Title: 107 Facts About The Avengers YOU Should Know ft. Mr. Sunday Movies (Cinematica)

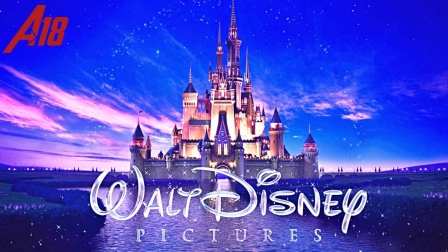4:09 In 2010, the Walt Disney Studios agreed to pay Paramount at least $115
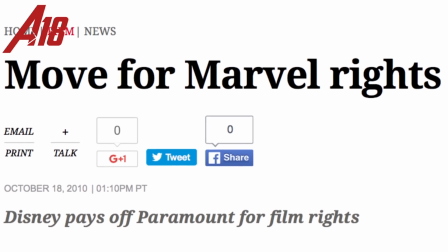4:15 million for the worldwide distribution rights to Iron Man 3 and The Avengers, making the release of this film a bona fide event.
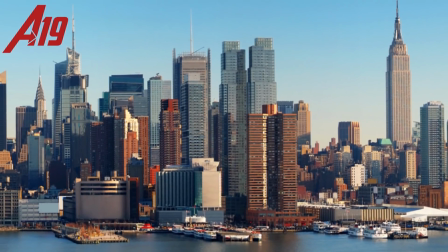4:23 Number 19. Although set in New York, The Big Apple doesn't deserve too much credit.
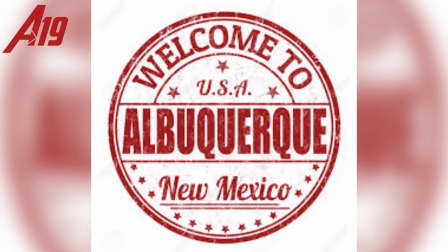4:28 In your face! The film was primarily shot in Albuquerque, New Mexico, and Cleveland, Ohio.
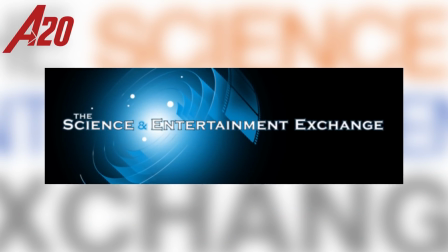4:34 Number 20. To ensure accuracy with the science of the film, the Science and Entertainment Exchange provided consultation.
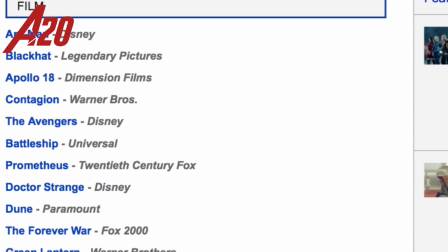4:40 They've consulted with over 1,000 films and television shows. Number 21.
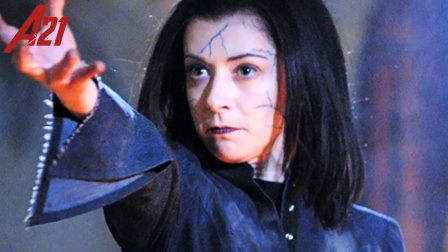4:44 Allison Hannigan from Joss Whedon's Buffy the Vampire Slayer recommended her How I Met Your Mother co-star Smulders for the part of Maria Hill.
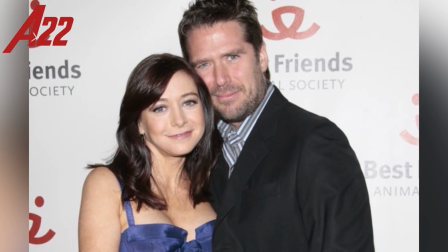4:52 Number 22, All in the Family, Hannigan's husband, Alex Denisoff, played the other in the film.
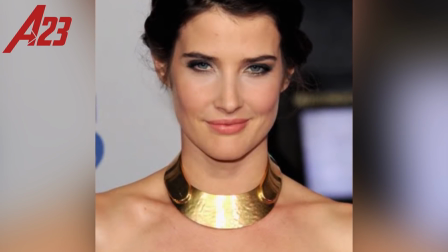4:58 Number 23, Kobe Smulders was cast as Nick Fury's sidekick, Maria Hill, rounding out the main cast.
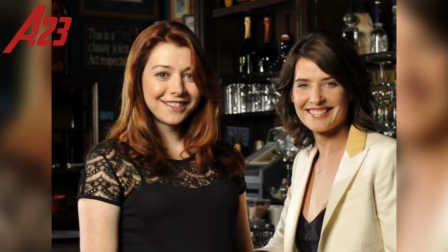5:04 While the How I Met Your Mother co-star's recommendation helped when it came to the casting decision,
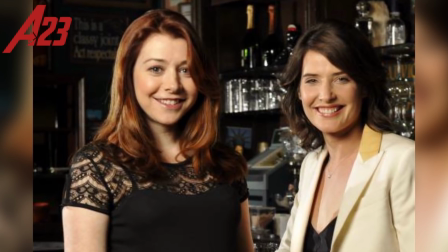5:08 Smulders was already on Whedon's radar, having been once considered for his Wonder Woman adaptation of Warner Brothers.
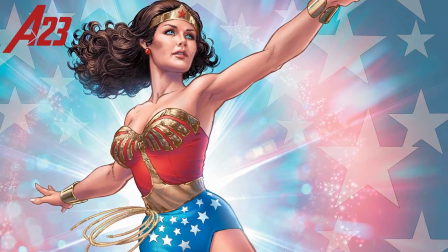5:14 So, you know, it's no wonder she got the role. Number 24.
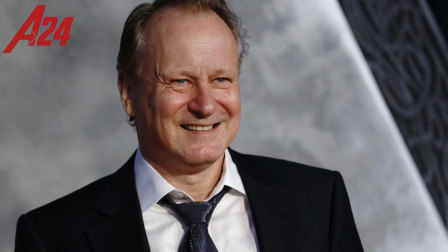5:18 Gwyneth Paltrow, Paul Bettany, and Stellan Skarsgård were asked to reprise their roles in the Marvel Universe.
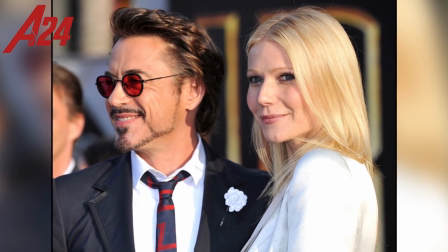5:24 Robert Downey Jr. insisted on having Paltrow join the cast, as she was not going to originally appear.
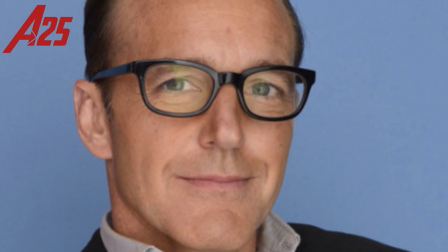5:29 Number 25. Clark Gregg reprised his role as S.H.I.E.L.D. Agent Coulson from Iron Man, Iron Man 2, and Thor.
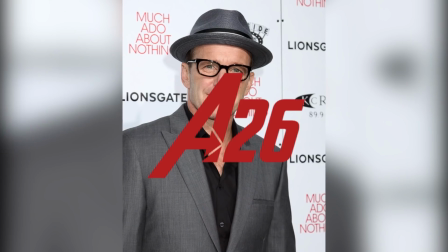5:36 Number 26.
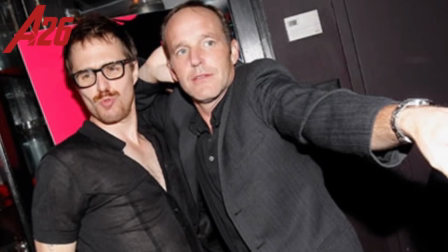5:37 A man of many hats, Gregg is also an accomplished director, having directed the film version of Chuck Palahniuk's cult book Choke in 2008.
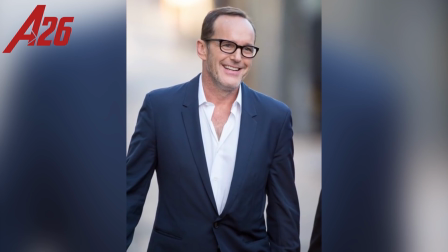5:45 That won the special jury prize at Sundance. Next up, well, Gregg has been in talks to direct, you bloody guessed it, a Marvel film.
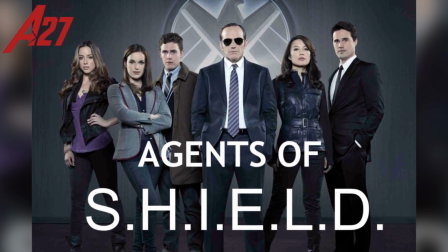5:53 Number 27. Following the film, Gregg's special agent skills led him to star in Marvel's first network television show, an Avengers spin-off, Agents of S.H.I.E.L.D.
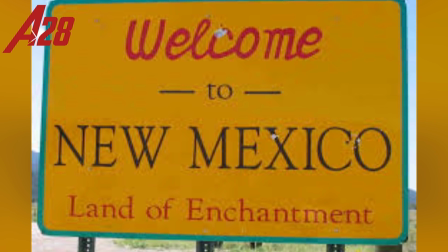6:02 Number 28. Filming began in New Mexico in April 2011, then moved to Cleveland in August,
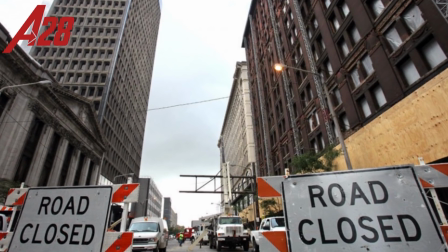6:07 where the city's East 9th Street was chosen as a double for New York City's 42nd Street to be used in the cinematic battle scenes.
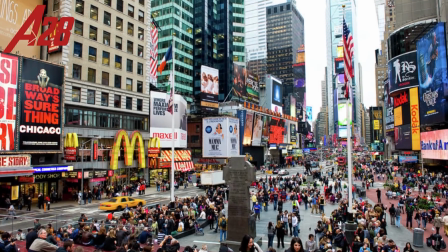6:15 Who knew Ohio and the Big Apple had so much in common? Not me. I've never been to either of those places.
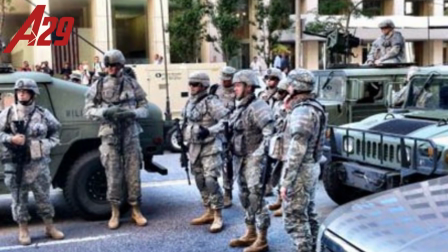6:20 Number 29. Army Reserve soldiers assigned to Columbus,
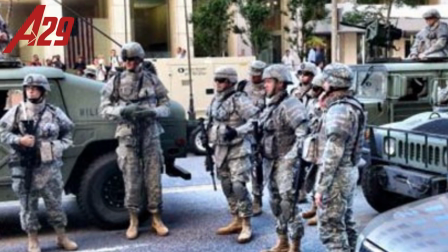6:24 Ohio-based 391st Military Police Battalion provided background action during the battle scenes in Cleveland to ensure authenticity.
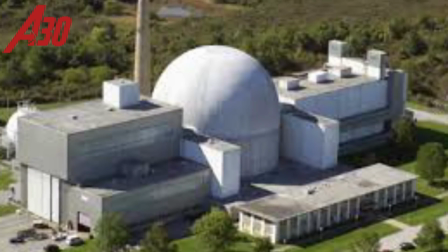6:32 Number 30. The NASA Plum Brook Station Space Power Facility in Sandusky, OH, was used to portray the S.H.I.E.L.D. facility.
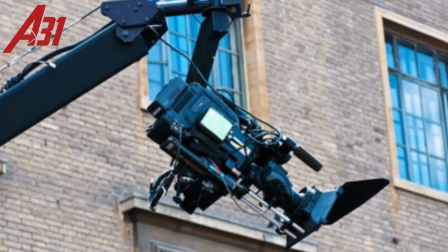6:39 Number 31. Although set in New York City, the film was actually shot there for a mere 2 days.
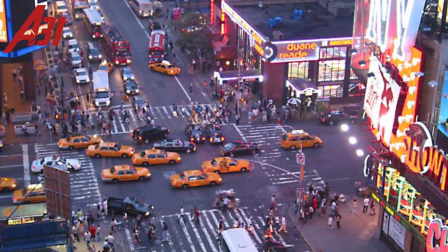6:44 Guess the production team decided if they can make it there, then they can also make it anywhere.
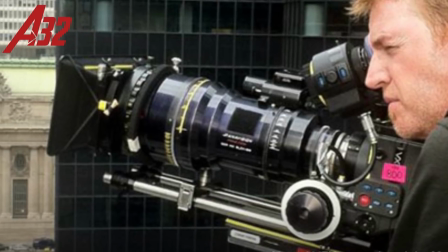6:49 Number 32. For scenes taking place in Manhattan, visual effects supervisor Jake Morrison shot aerial footage for over 3 days to use as background plates,
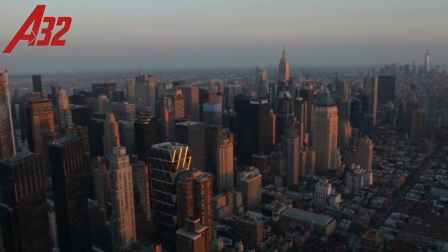6:58 stating that the main objective was to get as much aerial work in as possible for audiences to see the big expanses,
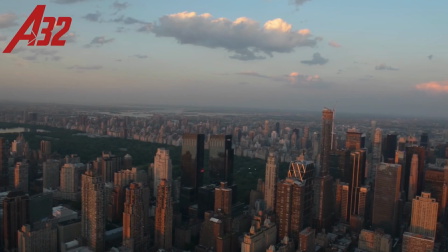7:04 the wide establishing shots, while also making sure that the effects work doesn't look too computer generated.
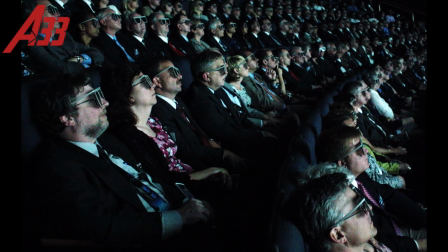7:09 Number 33. Although the film was released in 3D and IMAX 3D, it was not shot in 3D.
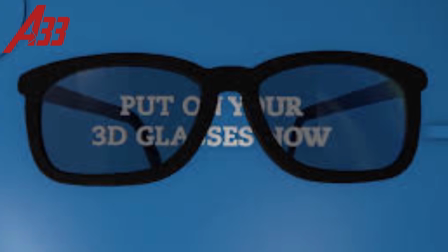7:15 It wasn't converted until post-production. Number 34.
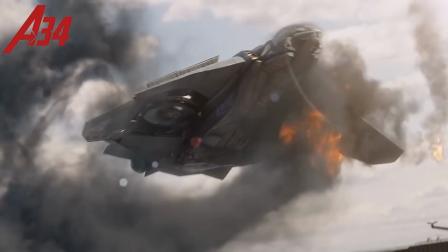7:18 The film contains more than 2,200 visual effects shots, completed by 14 different companies.
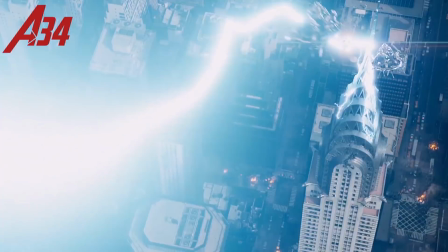7:25 Clearly the old, too many cooks in the kitchen, or whatever that saying is, does not apply this time.
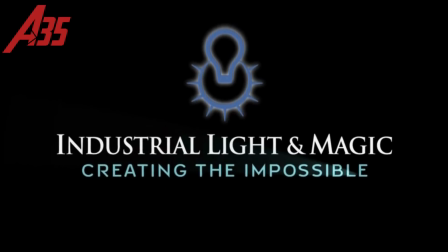7:31 Number 35. Industrial Light and Magic was the lead vendor, and shared responsibility in creating many of the film's key effects,
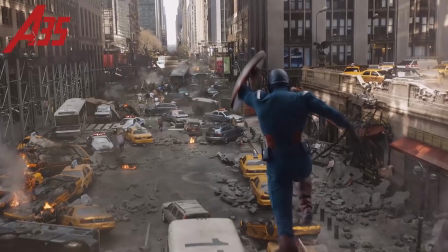7:37 including the helicarrier, the New York cityscape, digital body doubles, Iron Man, and the Hulk.
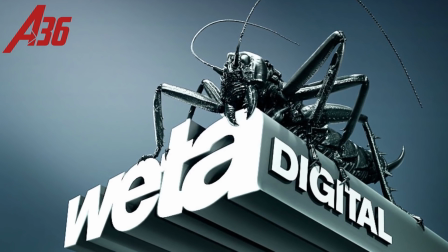7:43 Number 36. Weta took over duties from ILM for animating Iron Man during the Forest Duel.
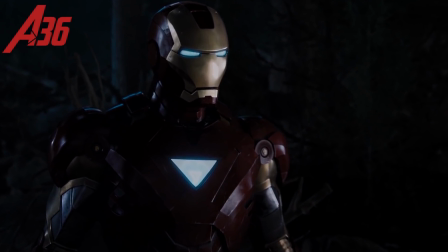7:48 Weta claimed that the most difficult part was recreating Iron Man's reflective metal surfaces.
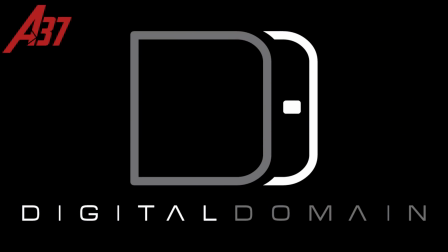7:53 Number 37. Digital Domain created the asteroid environment where Loki encounters the other.
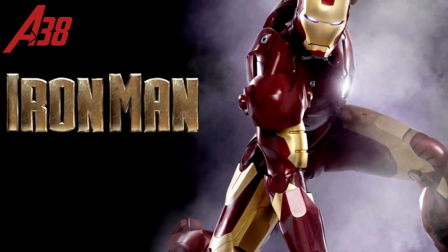7:59 Number 38. Iron Man was a huge hit for Marvel, therefore ensuring the Avengers film and also making Robert Downey Jr. a huge star.
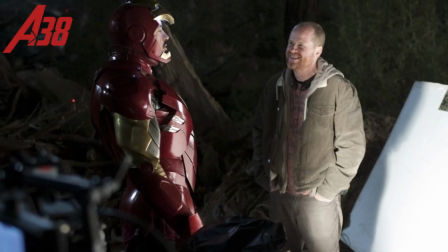8:06 Downey Jr. initially pushed Whedon to make Tony Stark the lead and show the film from his perspective.
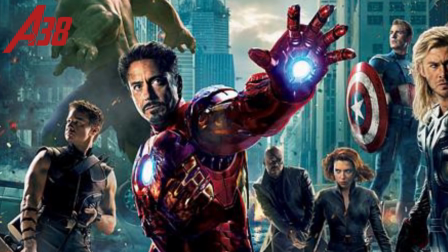8:12 They tried out a version like this, but it didn't work, so they kept the story an ensemble piece.